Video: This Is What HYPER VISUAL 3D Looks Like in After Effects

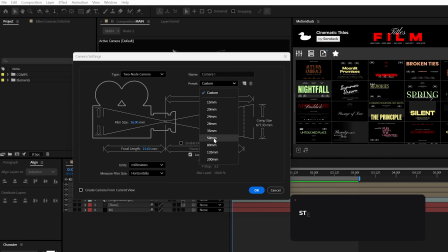(4:07)
Now, for the fourth step, we want to create a camera.
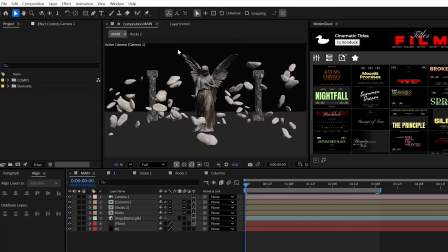(4:10)
For us to rotate around the scene, we need to create a null object, make it 3D, and parent the camera to the null.
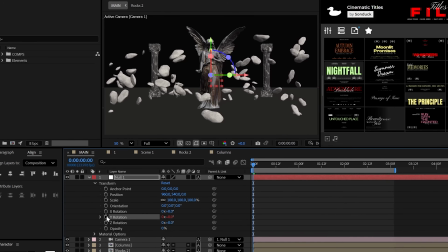(4:17)
And now, instead of using keyframes, let's alt-click the stopwatch for the Y rotation and add the time *100 expression,
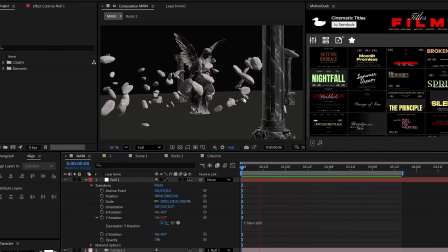(4:25)
which will rotate around the scene. Beautiful. And now we can see the rocks and everything in its full glory.
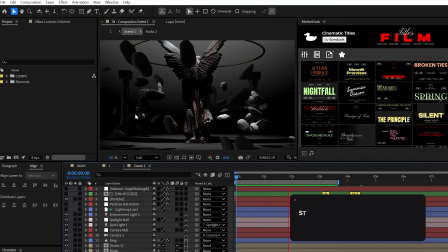(4:31)
Which now leads us to the fifth step, lighting. This is where we will make our career.
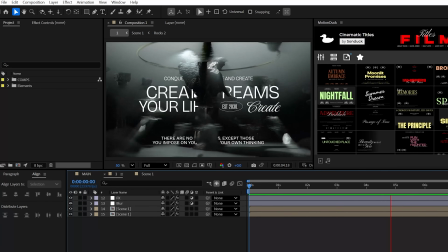(4:36)
For this specific scene, I want the light to be coming in from the top like a spotlight.
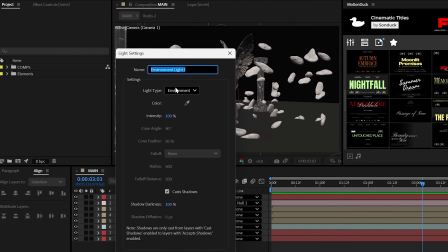(4:41)
So let's create a new light and set it to a, well, spotlight with shadows enabled. Now, shadows for spotlights are only available in the beta version of After Effects, which you can get from your Creative Cloud.
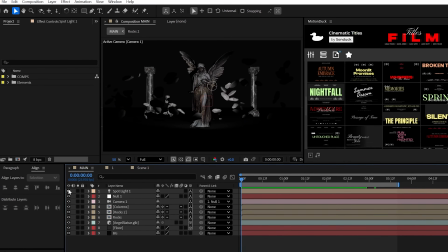(4:53)
Or if you're watching this video from the future, you should be good to go on your regular After Effects, so don't worry about that. All right,
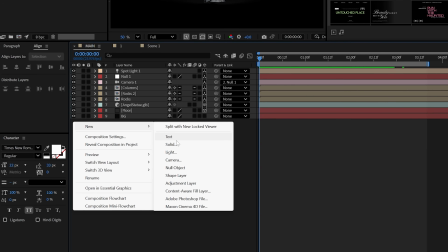(4:59)
to angle the spotlight the easiest, create another null 3D object and parent the light to it.
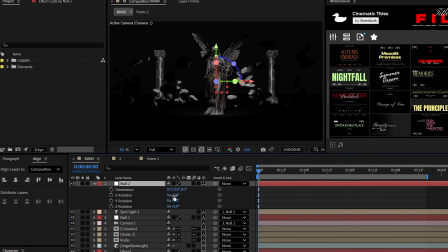(5:05)
Then set that null's X rotation to around negative 90 degrees.
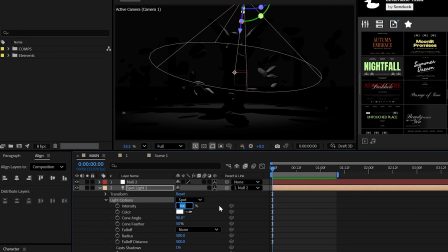(5:09)
Great, now let's double down on the light's intensity to bring out the highlights in our scene and then increase the shadow diffusion to soften up these shadows.
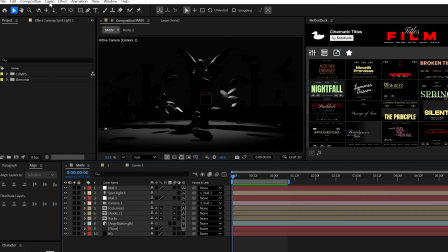(5:18)
And just look at that, this is just looking really cool. It's honestly too dark. So let's go ahead and create another light and let this be an environment light.
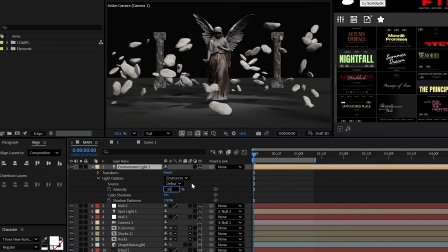(5:26)
And we'll set the intensity down to 25%. This way a big portion of our scene will still be dark while seeing those extra details.
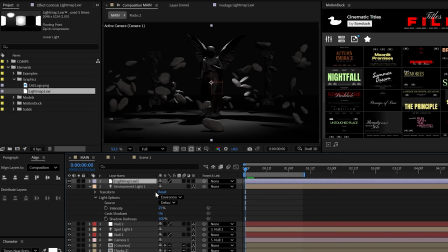(5:33)
Additionally, I have this light map, which can just be a simple JPEG, but preferably an HDRI.
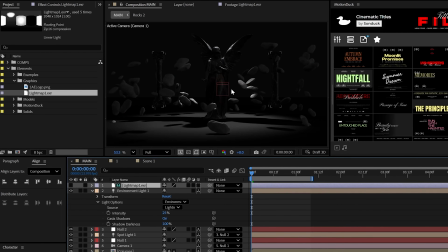(5:39)
And then we can set the source of the environment light to that image. But this is all optional because this would be a very subtle touch.
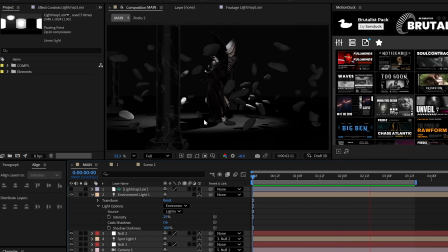(5:47)
Okay, so this is looking good. And for the sixth step, we need to justify this light,
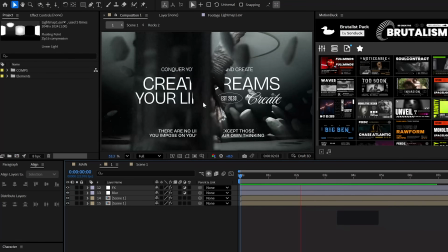(5:52)
because when you add lighting without showing why the light is there, you don't really obtain that cinematic value.
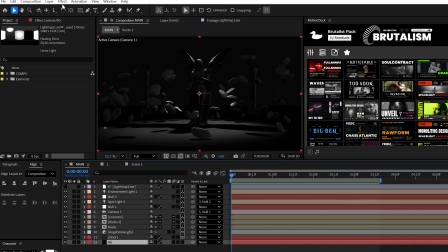(5:59)
So let's work on the sky, and we can justify this by applying a gradient ramp to the background layer.
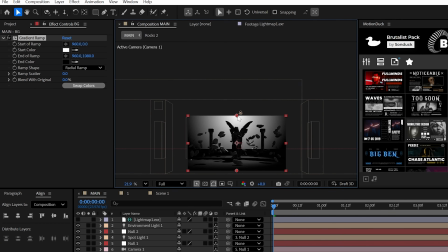(6:05)
And let's just use a radial ramp and angle the white color to the top of the scene and the black color somewhere where the floor ends.
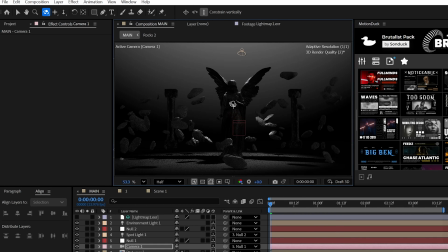(6:13)
And now we can also take this opportunity to use the camera tools here at the top to re-angle our camera to look upwards towards the central object,
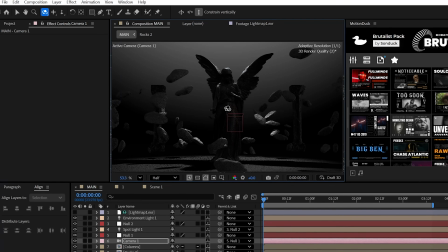(6:21)
and feel free to zoom in and reposition your scene with the other camera tools by using the shortcut C on your keyboard to cycle through the
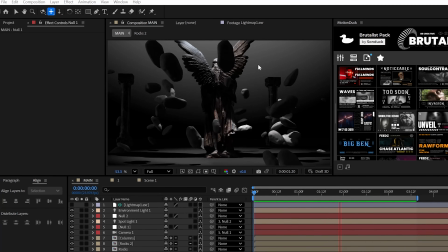(6:28)
tools. And when it's all said and done, that low angle with a simple gradient ramp just adds so much power to the scene.
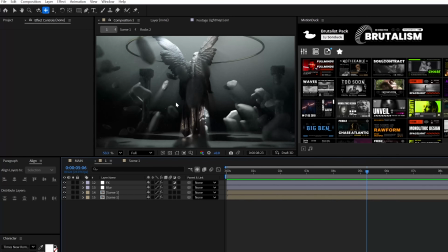(6:34)
But all right, awesome work for getting this far, because now we're on the seventh step, which is adding our final cinematic touches to this.
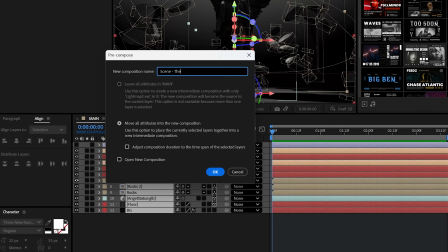(6:43)
So go ahead and pre-compose everything, and I'll just call it endgame.
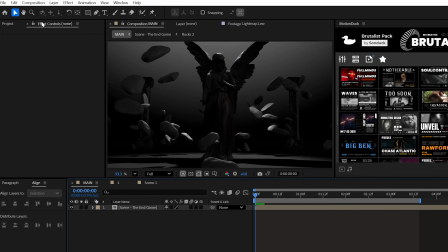(6:47)
Since we have a justified sky, let's add in some light rays by creating an adjustment layer and adding in, say, the CC radial fast blur effect.
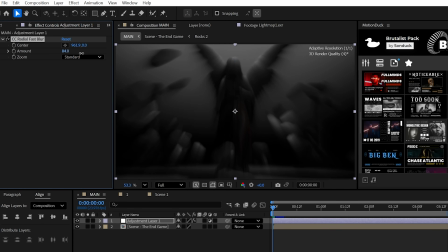(6:56)
You can set the effect to the top of your scene and increase the amount. And finally, set the blend mode of your adjustment layer to screen.
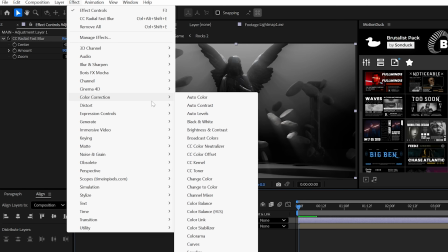(7:03)
You can also, say, use the curves effect to dial in the rays, but who needs that?
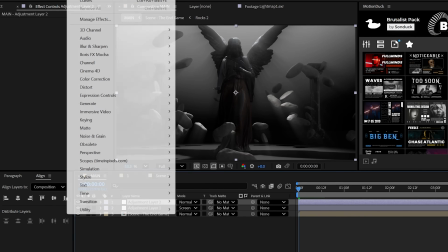(7:07)
This looks perfect. But you should create another adjustment layer and possibly try the noise effect with something like 6 to 12% unchecked color noise.
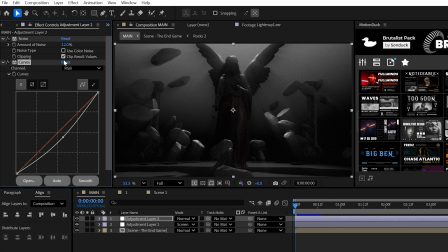(7:15)
And this time actually use the curves effect to dial in the color and the brightness of your scene.
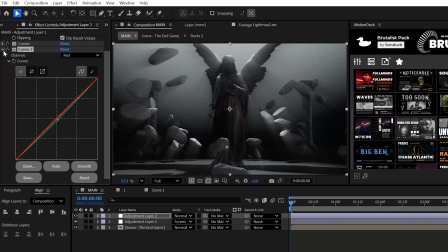(7:20)
And there's no shame in duplicating the curves effect several times if you feel superstitious about overdoing the settings.
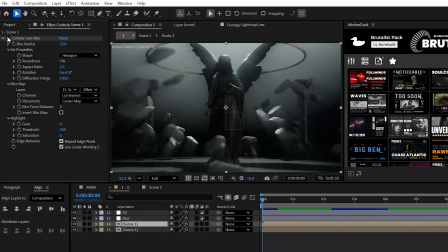(7:26)
Or maybe that's just me. Anyway, the next cinematic effect that we need to add is depth of field.
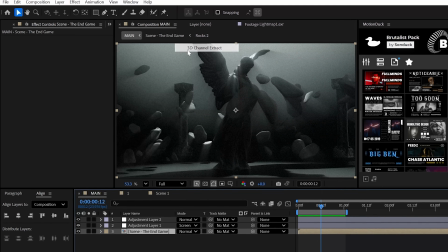(7:33)
So apply the 3D channel extract effect and adjust the white and black points
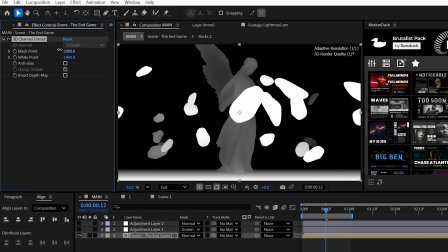(7:38)
until what you want to be in focus is black and what you want to be out of focus is white.
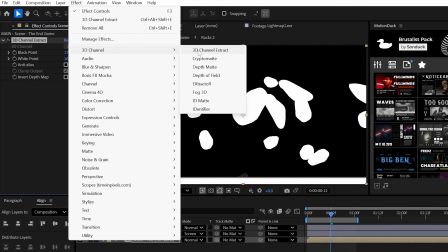(7:43)
Then for good measure, apply the depth of field effect and slightly increase the maximum radius.
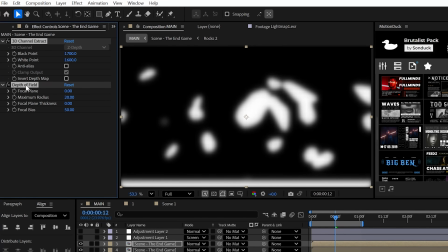(7:49)
And when that's all said and done, duplicate the comp and delete the effects.
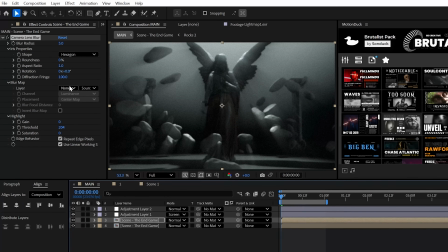(7:53)
And then lastly, apply the camera lens blur effect and set the blur map to your bottom comp and choose effects and mask.
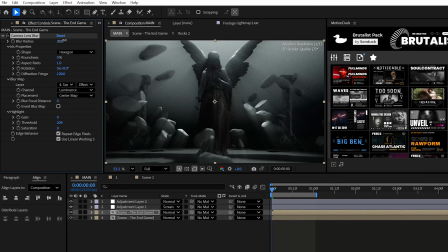(8:00)
And then feel free to dial in your blur amount, and that's it. This is really awesome.
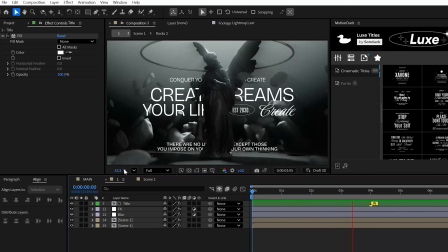(8:05)
But one last thing, or maybe two last things, if you want to place 2D objects like text or graphics behind your main 3D object,
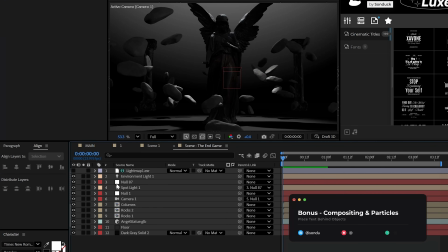(8:12)
it's a bit of a tricky workaround, but it's simple.